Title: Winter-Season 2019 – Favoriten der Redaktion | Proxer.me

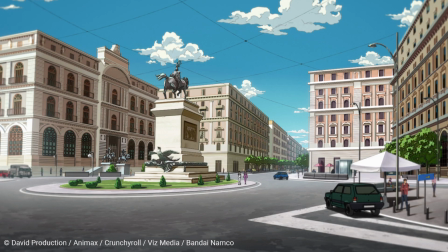Dennoch wird die mediterrane Umgebung Italiens stimmungsvoll in Szene gesetzt. ob an den malerischen
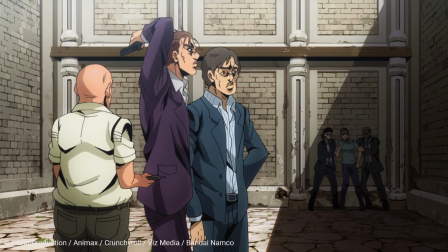mittelmeer häfen oder in den engen gassen der verwinkelten städte das setting wird authentisch rübergebracht
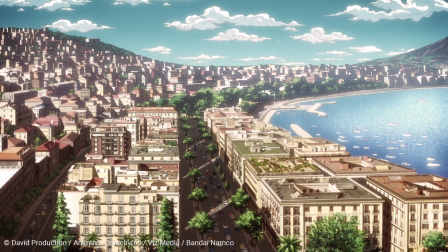und das publikum erfährt eine begegnung der italienischen art die selbst eher
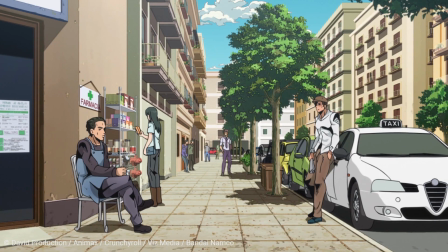konventionelle erzählstruktur etabliert bereits zu beginn ähnlich wie im ersten und dritten part einen
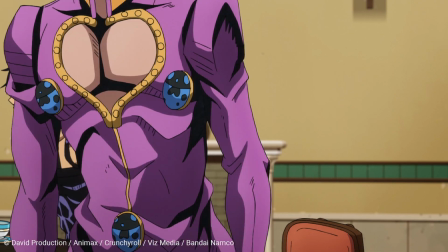antagonisten der von giordano giovanna und seiner entourage verfolgt wird um ihm das handwerk
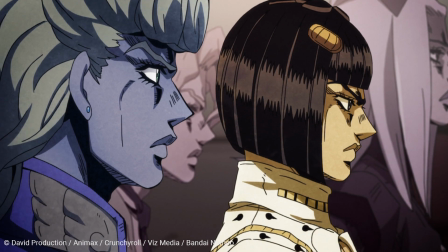zu legen im verlauf der handlung werden die teenage mafiosi permanent von Clan-Mitgliedern angegriffen,
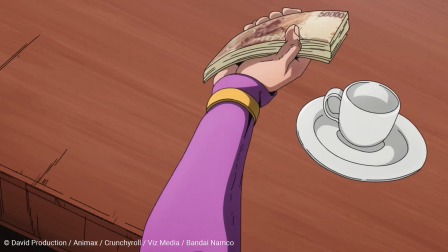was zu spannungsgeladenen Kämpfen zwischen Stand-Usern führt. Stands, eine Art physisch gewordene Projektion der mentalen Stärke,
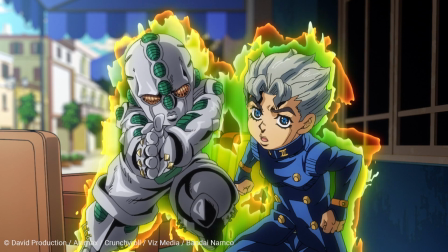sind die übernatürlichen Kräfte des Jojo-Universums und tragen die Namen von weltberühmten Interpreten, Bands und Alben.
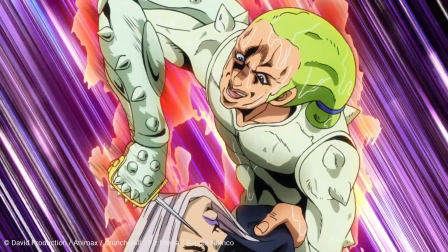Im Gegensatz zu klassischen Shonen-Anime werden die Stands nicht stärker, sondern verbleiben interessanterweise auf demselben Power-Level.
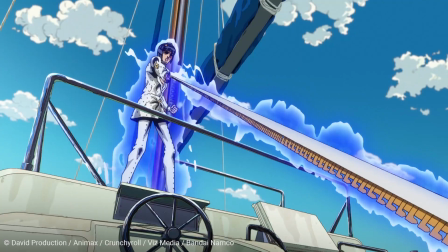Es gilt nicht, die Feinde lediglich durch Stärke zu übertrumpfen.
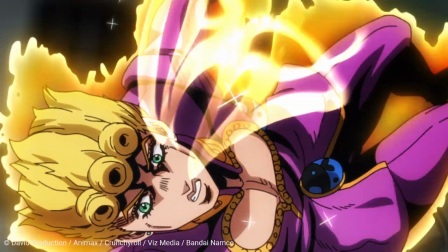Vielmehr findet der Anime stets kreative Wege, die Kämpfe zu inszenieren, sodass die wildesten Strategien in den Mittelpunkt gerückt werden.
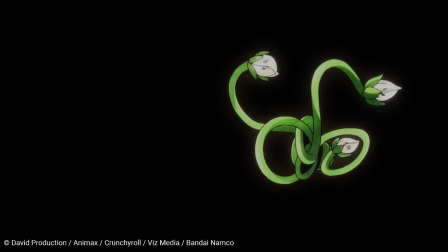Vor allem aber besticht Jojo in dieser Season durch seine vielfältigen und ausgefallenen Stand-Konzepte.
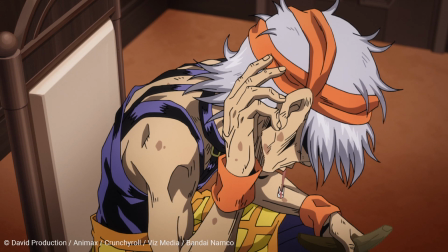So beispielsweise der Hochgeschwindigkeitsüberalterungs-Stand, der Grateful Dead oder der genmutierte Homunculi herstellende Computer-Stand Babyface.
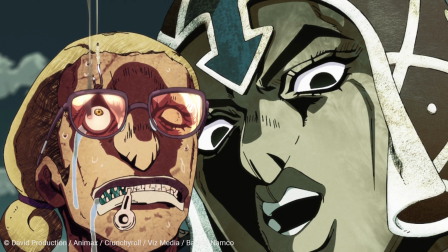Klingt weird? Ist es auch.
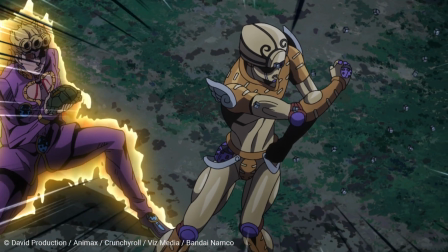In seiner visuellen Gestaltung brilliert der Anime durch fantastisch umgesetzte Actionsequenzen,
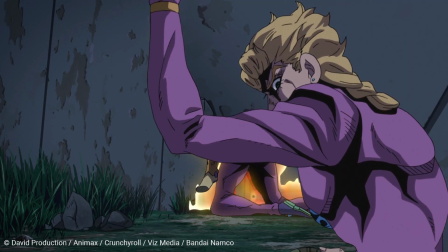ausdrucksstarken Close-Ups sowie der flüssigen Integration komplexer Charakter-Designs.
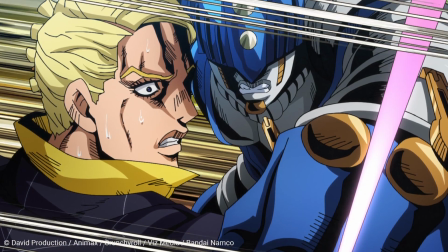Insbesondere letztere sind eine wahre Augenweide, denn nun hat sich Jojo endgültig von den Muskelmännern der 80er verabschiedet und setzt auf extravagante,
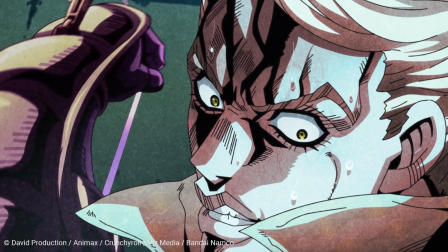nahezu androgyne Figuren, die maßgeblich zum Charme der Show beitragen.
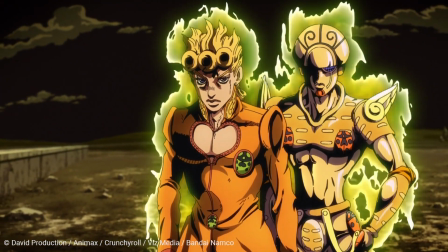Gepaart mit extremen Color-Shifts, welche Umschläge in der Atmosphäre hervorragend einfangen,
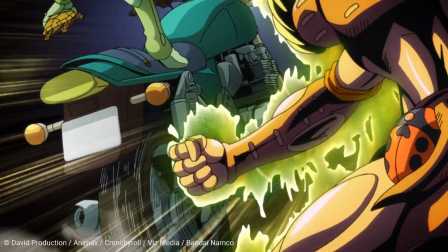wird Golden Wind zu einem 5-Sterne-Gourmet-Augenschmaus. Und oh ja, die Musik.
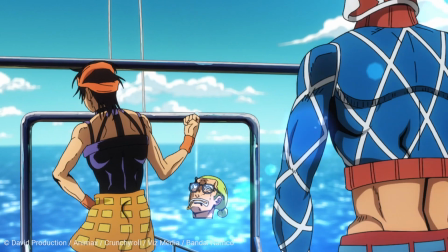Durch smoothen Jazz, rhythmische Hip-Hop-Beats oder auch imposante Klavierstücke wird das vielschichtige Klangbild ausgezeichnet,
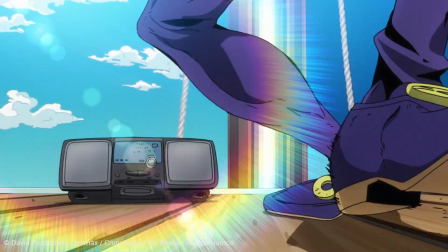welches das Ambiente exzellent zu unterstreichen weiß. Vor allem in den überdramatisierten Momenten, von denen es nicht wenige gibt,
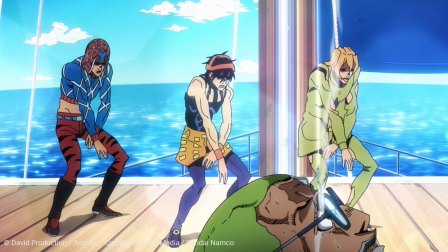verleiht die Musik der Show dieses, naja, dieses, dieses charakteristische Jojo-Flam.
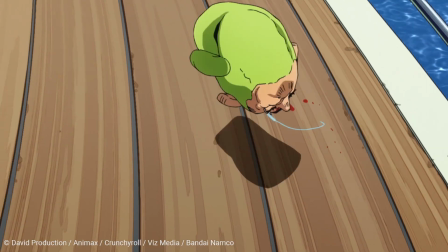Puh, so. Und mit dem bleibt mir nun nur noch eines zu sagen.
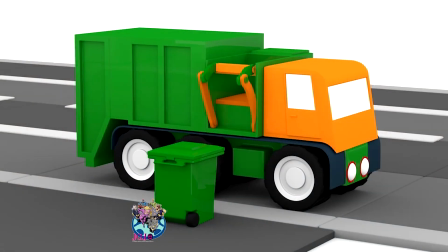Arrivederci. Alright, genug von diesem Jojo-Garbaggio. Jetzt kommt die wahre Hauptattraktion.
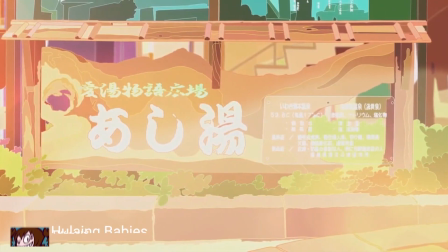Hudaing Babies. Ja, richtig. Diese 5 Minuten Show, die exakt niemand anderes gesehen hat, ist mein Anime of the Season.
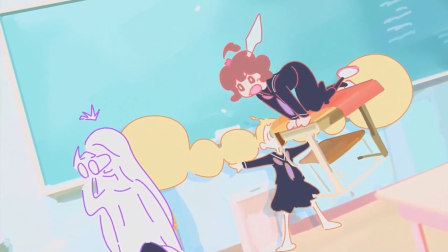Ich kann eure Gedanken schon vor mir materialisieren. Oh, what the fuck?
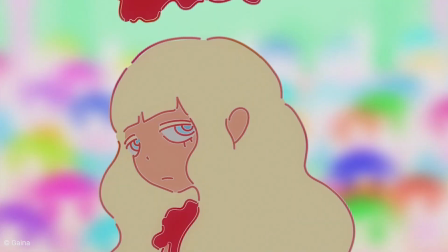Was ist das denn für eine Scheiße? Wie sieht das denn aus? Und zu euch sage ich, ihr seid keine richtigen Anime-Fans, ihr Heuchler.
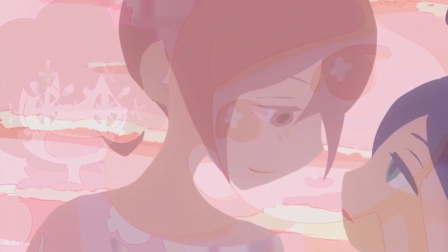Euch geht es nicht um einzigartige und kreative Animationen. Ihr wollt nur hübsches Artwork und geschniegelten Sakuga.
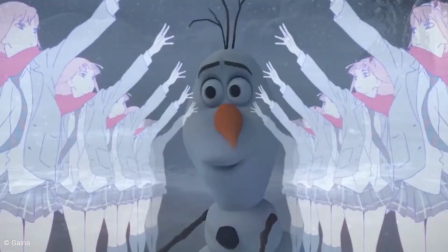Verzieht euch zurück zu euren Disney-Filmen, ihr Poser. Limited Animation ist eine verkannte Kunstform.
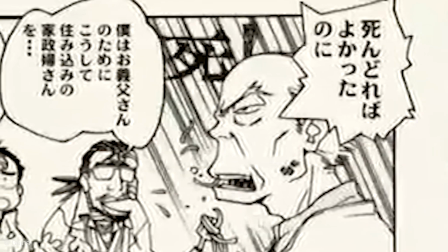Einigen Leuten gefällt das zwar ganz und gar nicht, aber andere Leute denken sich, hey, warum machen wir innerhalb dieser Limitation nicht einfach trotzdem richtig abgefahrenen Shit?
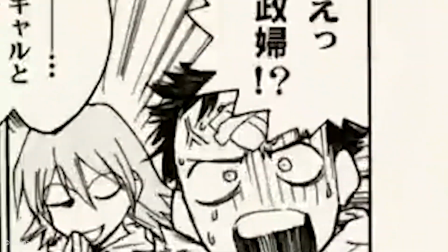Hell yeah!
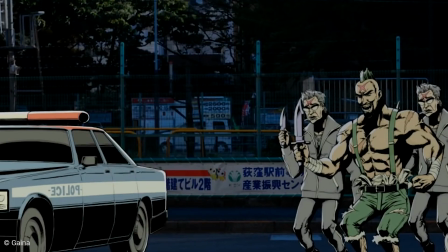Leider geht es Onkel Gainax heutzutage nicht mehr so gut, doch zum Glück lebt sein Spirit in Studios wie Shaft und Trigger munter weiter.
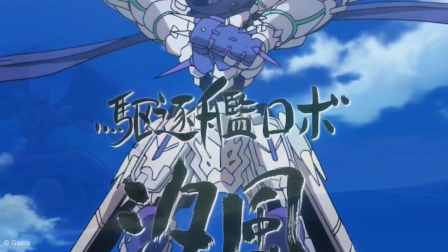Und dann wäre da noch das dritte Kind, der rechtmäßige Thronfolger, Fukushima Gainax.
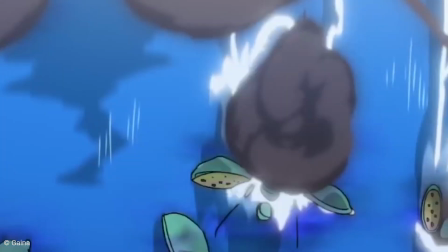Oder inzwischen nur noch Gainan. Diese Typen haben nicht nur das X, sondern auch jegliche Hemmungen fallen lassen, wie Hulaing Babys eindrucksvoll demonstriert.
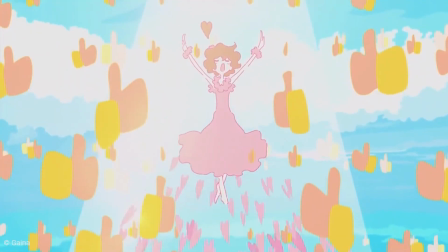Durch jedes einzelne Körperteil der angehenden Hula Girls fließt mehr Energie als durch den ganzen Körper des durchschnittlichen Isekai-Protagonisten.
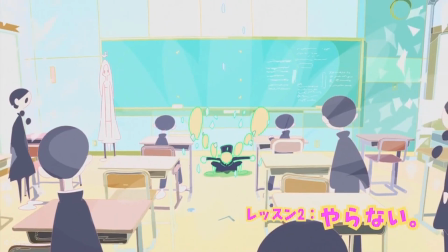Und dabei sind deren Zöpfe nichtmals mit dem Rest verbunden. Heck, die Lehrerin ist nicht einmal eingefärbt.
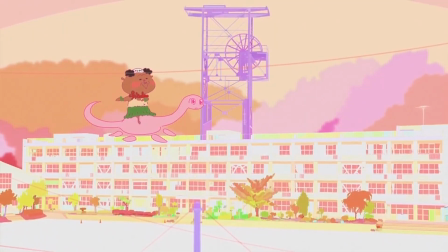Aber seht es euch einfach an! Teilweise weiß ich selbst nicht, was hier genau vor sich geht, aber gerade das ist so genial und erfrischend.
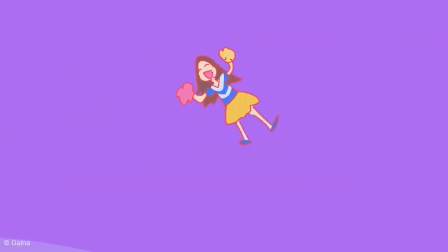Die abstrakte Darstellung erlaubt visuelle Verknüpfung, auf die man erstmal kommen muss.